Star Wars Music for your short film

Hey guys, I'm super excited to show you some May the 4th Star Wars stuff today. So we've got some new content, a couple of new Star Wars tracks, but I don't want to just show you the music on its own. I'm going to basically do a more in-depth kind of tutorial type thing where we're going to score an entire short film using that Star Wars music, but also supplementing it with a few more other Filmstro tracks. And as the basis for this, we're going to use a short film by a guy called Max Jordan, who won an award at the last year's SaberComp. For those of you that are familiar with that, we're going to drop a link in the description for his original film, so you can look at the really excellent job he did by using a composer to do a bespoke soundtrack, which obviously is awesome, and you can check that out. But we've done our very, very best to obviously get as close as possible to the same feeling and stuff using just Filmstro, so we want to unpack that a bit. The video editor I'm using for this, because there's some steps obviously that are going to be post Filmstro if you like, is DaVinci Resolve, but obviously you can use anything that you've got handy for yourselves. Yeah, and there's just a couple of extra things as well.
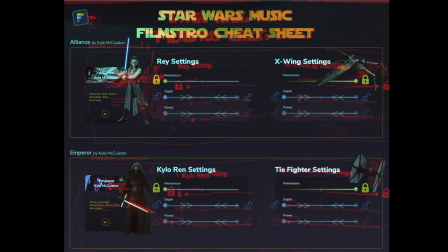We've got like a little Easter egg for you guys, and also there's like a PDF that we've prepared just to help you guys really harness the power of these two new Star Wars tracks. So there's lots to cover, so let's get straight into it.
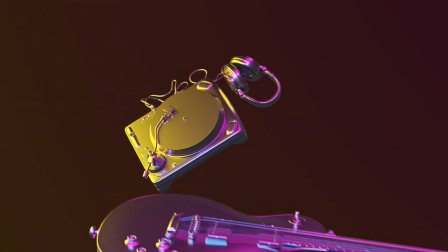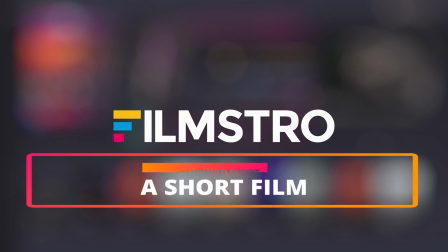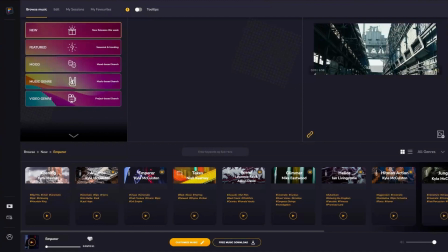So here we are on the Filmstro Web App, and the first thing I've done is I've put the edit into the browse page here.
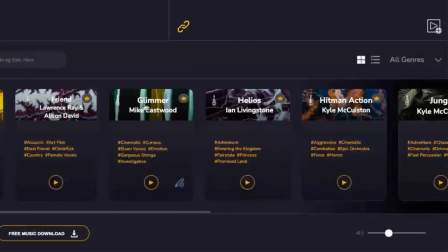I'm going to unmute it as well, and I'm going to just turn Filmstro's main volume down a little bit. So that means every single track I audition now, whilst I'm just exploring for music, looking at different,
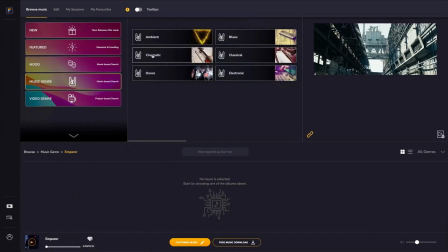albums and things, and checking out different scores and stuff, that means I can just hear the video straight away.
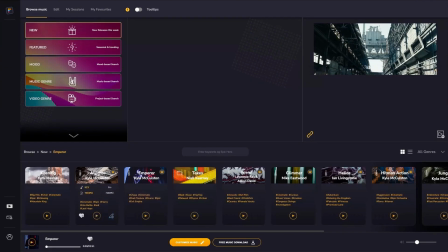So let me just give you an example of what that means. So if I click this one here, Alliance, which is the track I'm actually going to end up using, you can hear the music, and you can hear the sound from the video as well. Okay, so normally I'd customize music by hitting this. However, I have actually done this already, of course,
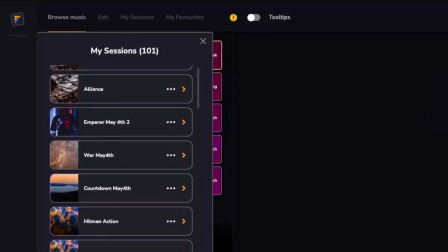so I'm just going to go and find the Alliance track that I was using when I did this the first time around, which is exactly how I want it.
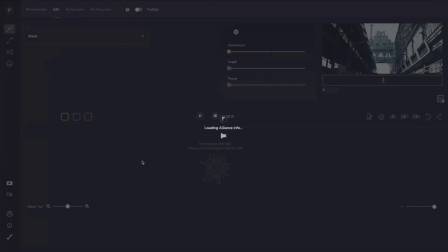I believe it's this one. So let's have a look and see what I've done here.
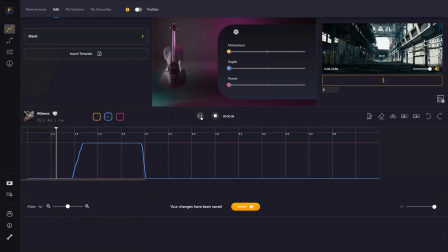So obviously that mise-en-scène kind of down shot is fantastic. You know, we're immediately in the Star Wars universe. This music also helps set that scene, I think, because it gives us that kind of Rey sort of flavour, which works well with the female. Here's that typical kind of horn stuff.
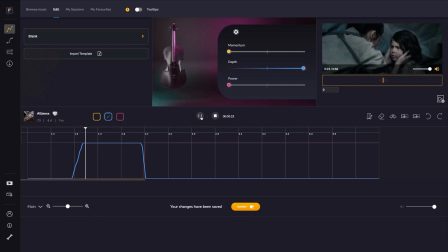I was just overpowering that a bit just so you could hear the music, but yeah, that's more like it.
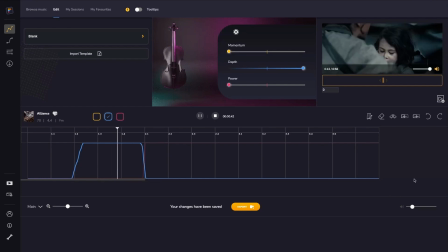Now, obviously, this scene is a precursor to something more threatening happening. So she's hiding her child, and then we need to segue now into something more emotional that has more of a in-between. So it's not completely positive, but it's also not completely threatening yet.
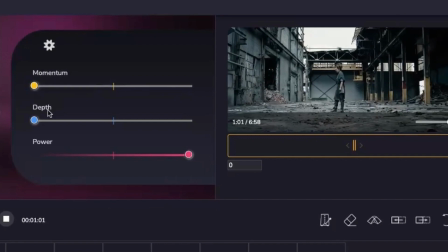So you see here what happened there was we used Filmstro then to just segue into this
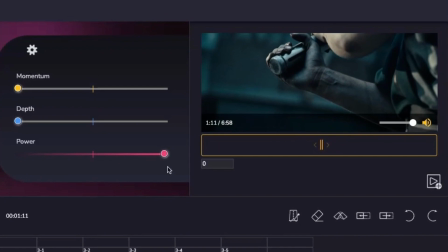much more kind of conflicted sounding sense of this track, which works well for her.
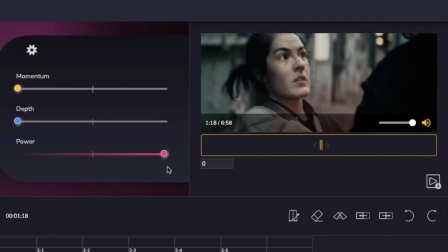This kind of premonition, these kind of flash, I want to say flashbacks, but these kind of forward flashes she's having here, her premonition.
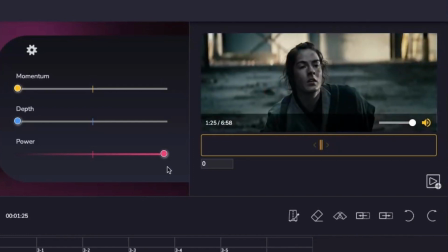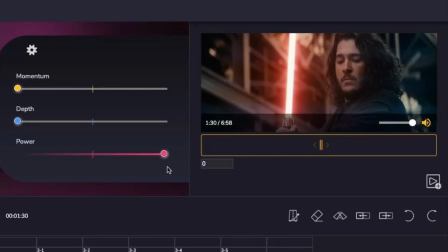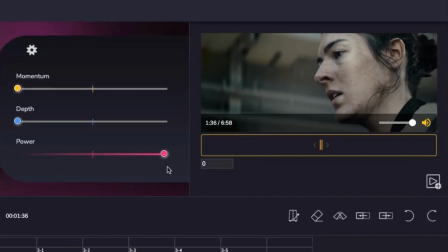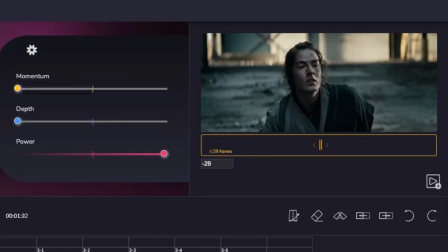So this bit here where she looks over though to her daughter, this is too full on the music.
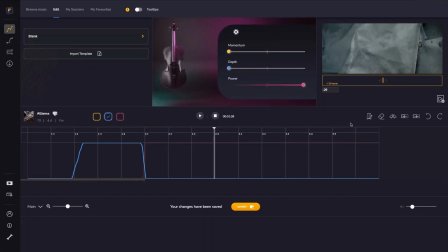And what I really want, I've just muted it again, what I really want is I want this sound.